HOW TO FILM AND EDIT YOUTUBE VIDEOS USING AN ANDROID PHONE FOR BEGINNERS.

live life life saver a ring light is a life saver so make sure you buy a ring light if you have a ring light especially for beauty for any shots if you want your face to look more natural you don't want any you know color alterations on your videos you don't want to look like you have a different color on go for the white light the white light makes sure your face is looking as natural as possible the lighting is just natural but if you go for the yellow light let me just do a yellow light for you let me turn on the yellow light
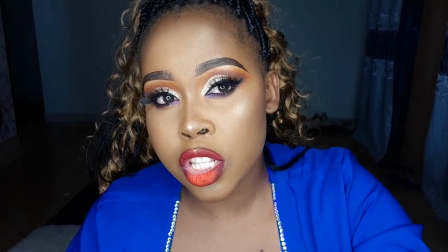you can see it has changed the whole aspect of my face
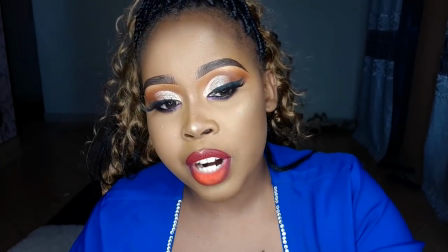yeah you can see the color is different i look whiter
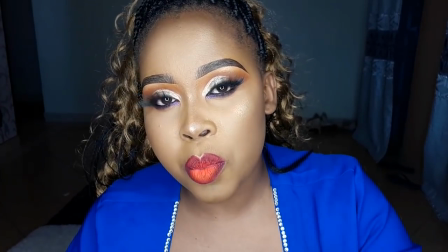with the yellow light so if you want to look more natural reduce the yellow light to zero
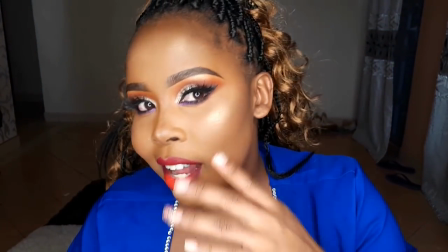and just use the white light and look how the white light portrays your
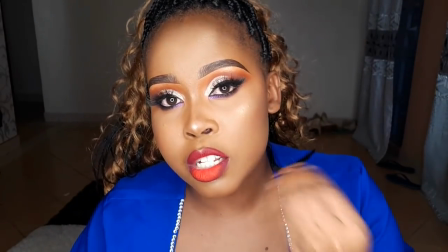face it's more natural if you're going to use a ring light when it comes to positioning your phone i'd recommend you position your point just behind the ring light just behind not in front of the ring light okay in front of the ring light the quality is still good but it is not it is not as good as when you do it behind the ring light and i'm going to pin a video on that as well so
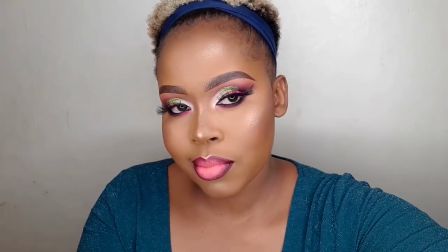you can see what i'm talking about hey guys so let me just show you the difference real quick this is when you put your camera in front of
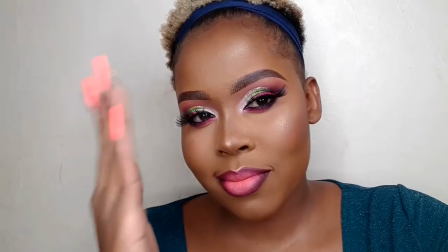the ringlet the quality is not as good as when you put your phone camera
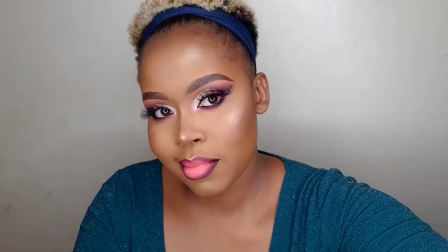behind your ringlet just look at that difference behind the ringlet the quality is amazing okay guys so still on lighting another thing we need to talk about is how to avoid shadows because most of the time if the lighting is coming towards you you're going to have a shadow behind you just behind you there is going to be a little bit of shadow so to avoid that you can put a lighting just next to you so it blocks this shadow behind you I don't know if you understand me guys you can do another light just besides you to block the shadow behind you the just on filming as well make sure your background if you do not have all these fancy fancy things for youtube make sure your background is plain white that works best especially for beauty videos if you have a background that is plain white you don't want something that is going to disrupt your viewers you know a lot of things going on around your background you don't want that you want the you know your viewers to focus more on exactly what you're doing at that time so avoid so many things on your background just go for a white base it is going to be perfect for you that way oh
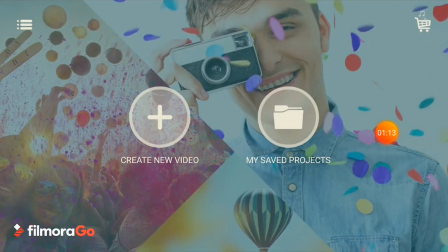let us proceed on to how to edit using film or ago so the first thing you want to do is create a new video so go to that
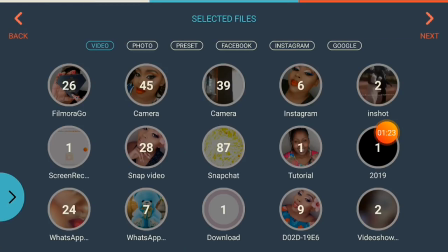okay it is going to show you your camera
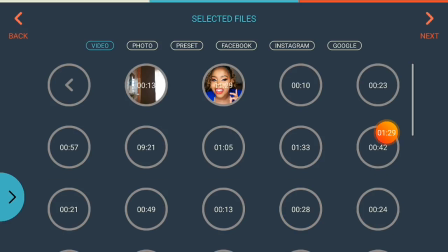roll so go to whichever folder you use to record
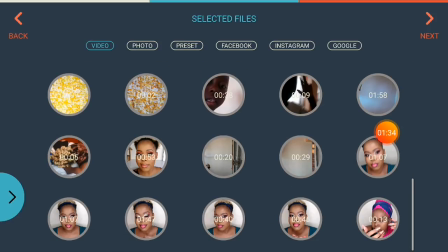your videos so we are going to proceed on to select a video from this and
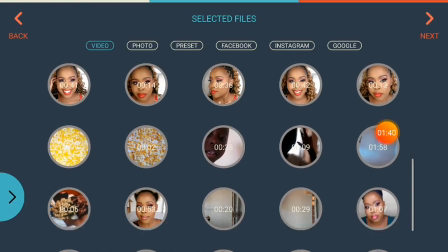the video I am going for today is that this no this one okay so
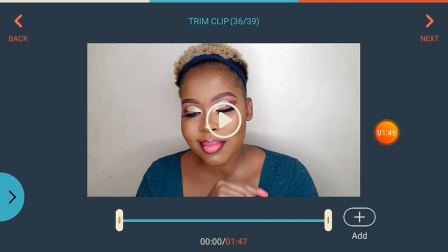after you have selected your video go to add you are going to see a number on your left side of the screen make sure that number is there if you have chosen one video it's going to show you number one if it is more than two you're going to see the number on your left side of the video so after you have selected the video you
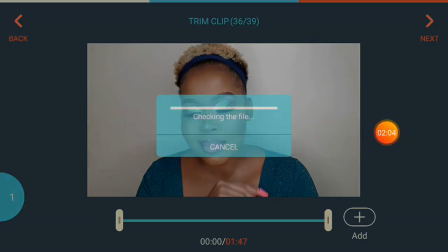want to edit go to next awesome